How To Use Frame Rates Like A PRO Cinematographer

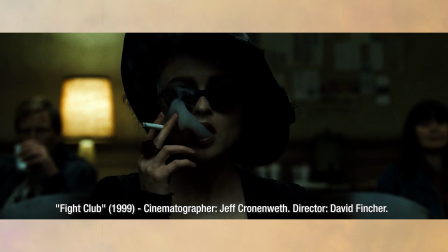(4:10)
This includes high-speed product or food work, as well as Hollywood movies or commercials where they want to stop time. I see this used a lot when there's a lot of elements that are moving and almost like particle-like things that you need to capture at super slow motion.
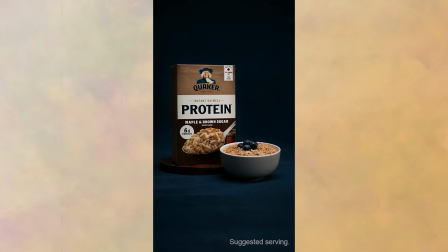(4:24)
For example, we used a high-speed camera for a cereal commercial to have an emphasis on the product moving through the air.
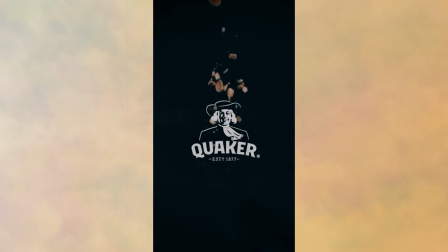(4:30)
This had a lot of particles and elements that were better shown off in super slow motion.
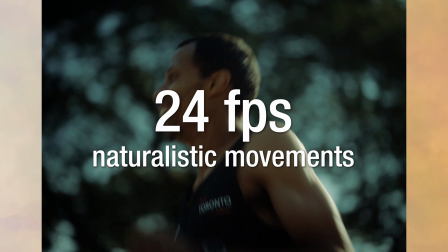(4:34)
So, in summary, 24 frames per second is used to capture the most naturalistic movement of a subject.
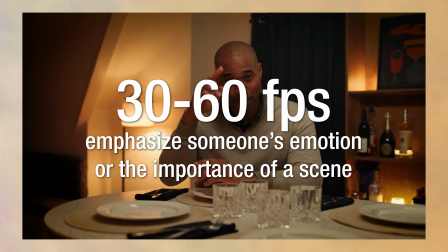(4:40)
30 to 60 frames per second is used to emphasize someone's emotion or the importance of a scene.
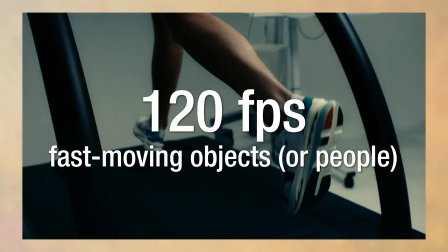(4:45)
120 frames per second is used for fast-moving objects or people and almost to stop time.
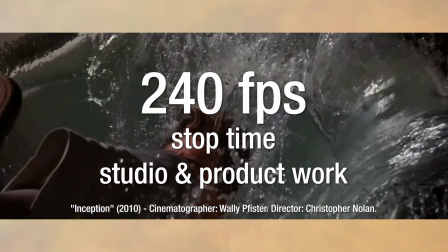(4:51)
240 frames per second and above is used to stop time and generally for product and studio work.
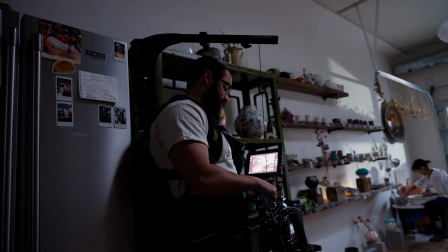(4:56)
This is a general guideline when choosing a frame rate for a specific shot, but ultimately stop and ask yourself, What are you shooting? I hope this helps for when you're shooting your next project. Subscribe for more, and I'll see you in the next video.